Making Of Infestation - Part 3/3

Andrew Whitehurst, already a veteran of such Hollywood blockbusters as Troy and Lara Croft 2,
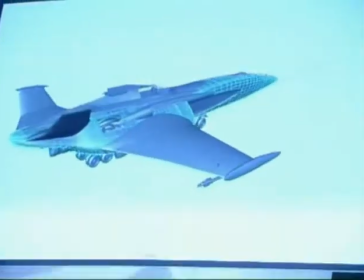0:09 is tackling one of the most challenging aspects of the film, its numerous digital FX shots. I'm going to talk you through the climactic shot at the end of the film when the charges go off and the whole tower explodes and all of that kind of stuff. So Ed generally shoots me backplates. There's some sequences that are entirely CG, but this is one of the sequences where the background is real and we add CG elements into that. So what I get from Ed is a background plate like you can see here.
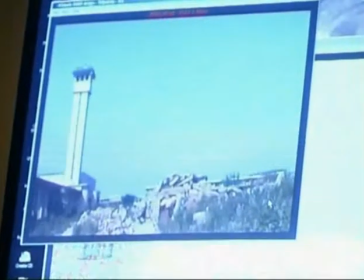0:41 This is actually animated. You can't really see anything move because it's a locked off camera in this particular instance.
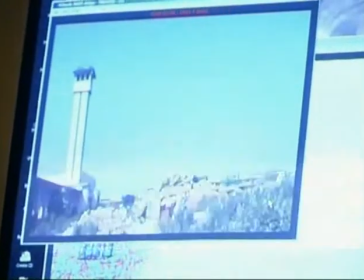0:49 In the end I'm going to add lots of camera shake to it to make the shot much more dynamic, but it's easy for me to start off with something that's locked off. So the first thing which I did was I split this out, so I painted out the real tower because we're going to replace that with a CG tower. So we created a clean sky plate, and then we cut out these buildings to use as kind of like theatre flats to put in front of the explosion. So we've got real sky behind with the tower painted out, theatre flat foreground in front of it, and then the CG stuff goes in between those two.
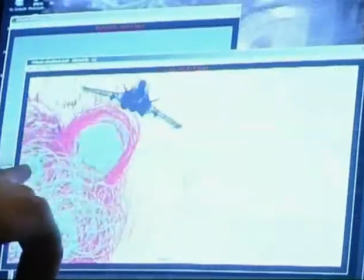1:19 These circles here are sort of representative of how the explosion is going to work in terms of the amount of screen space it's going to cover,
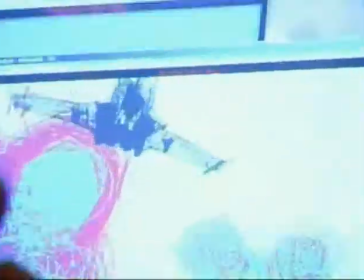1:25 the size of it, the speed that it moves, all that kind of thing. So I want to add lots of camera shake to this shot to make it much more dramatic. Obviously it's a huge explosion, so if you had a camera on a tripod it's not just going to sit there passively, there's going to be a lot of movement. So I added a lot of camera shake to my CG elements, and I need to apply that same amount of camera shake to the static background element. So what I do is I put a rectangle in my 3D scene and I render that through my CG camera that shakes around.
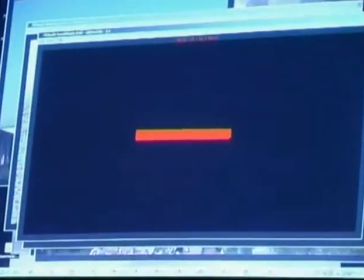1:56 So what I end up with is a frame with a red block like this that wobbles around. And what I can do in the compositing process, which is where we stick all the CG and the real elements together, is I can take the real element and I can say, look at the movement of this block and follow this block. So you actually have the background element shaking around exactly the same as the CG element, which really helps to tie the two together. So the next thing we do is we actually make the things that you see in the film. So this is the spaceship here. You can see as it flies through the shot. You can see the camera shake on that.
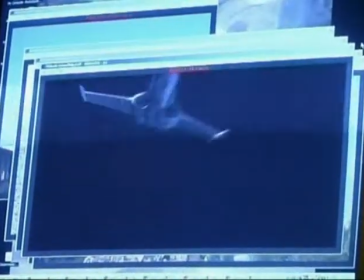2:27 You can see how I've applied lights to it so that the lighting matches the real background, and you can see the real background here.
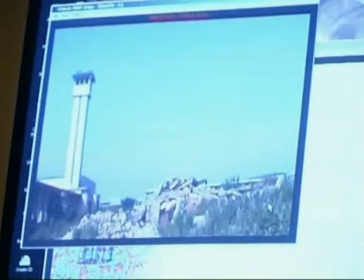2:34 So I'd look at the way that the sunlight is falling, what angle it's falling at, what colour it is, and then we would try and match that on this CG ship.
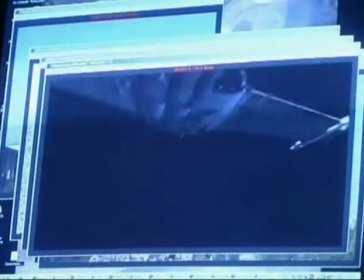2:44 So we've written some metal shaders and some glass shaders and some plastic and rubber shaders that go on this
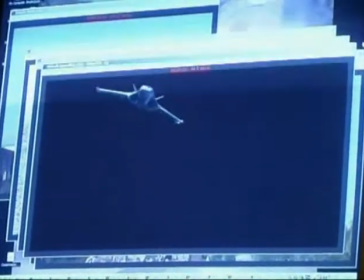2:49 spaceship to make it look like a real spaceship rather than the wireframe that you see before. And then we'll take the elements that we cut out that show the foreground of the real shot, and we layer that over the front. And then with that, with all the camera shake in and some blurring and other tricks basically to make the CG look like the actual footage that was shot, we end up with the final composite,
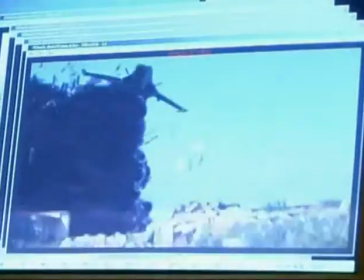3:16 which is all those elements added together, and that's essentially how we did that one shot. And if you imagine doing that for all the other different shots that you see in that end sequence, all similar principles apply to all of those, and that's how we do it.
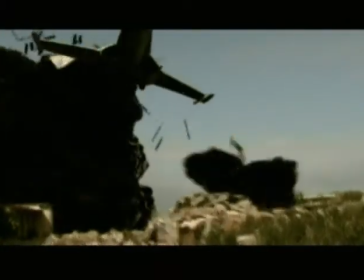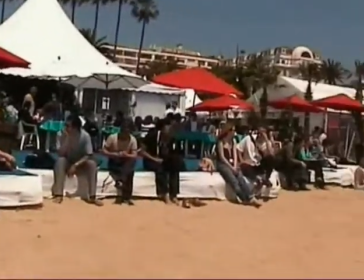3:38 May 2004, and the team traveled to probably the most famous film festival in the world,
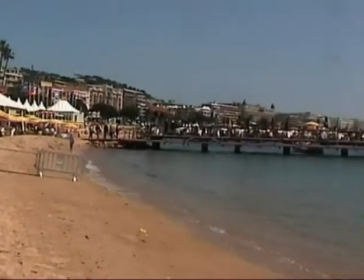3:46 the Cannes Film Festival.
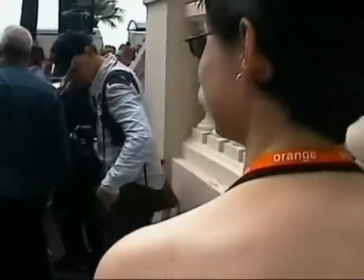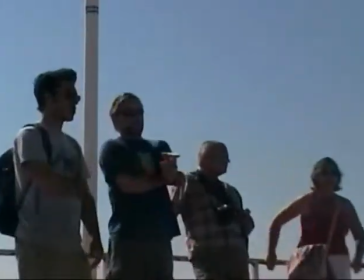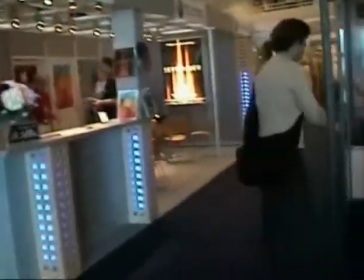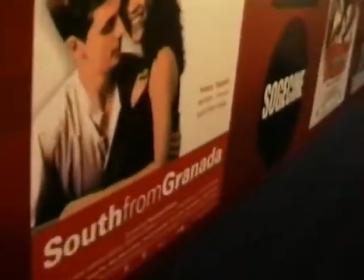4:05 Here they will unleash their work on an unsuspecting film industry.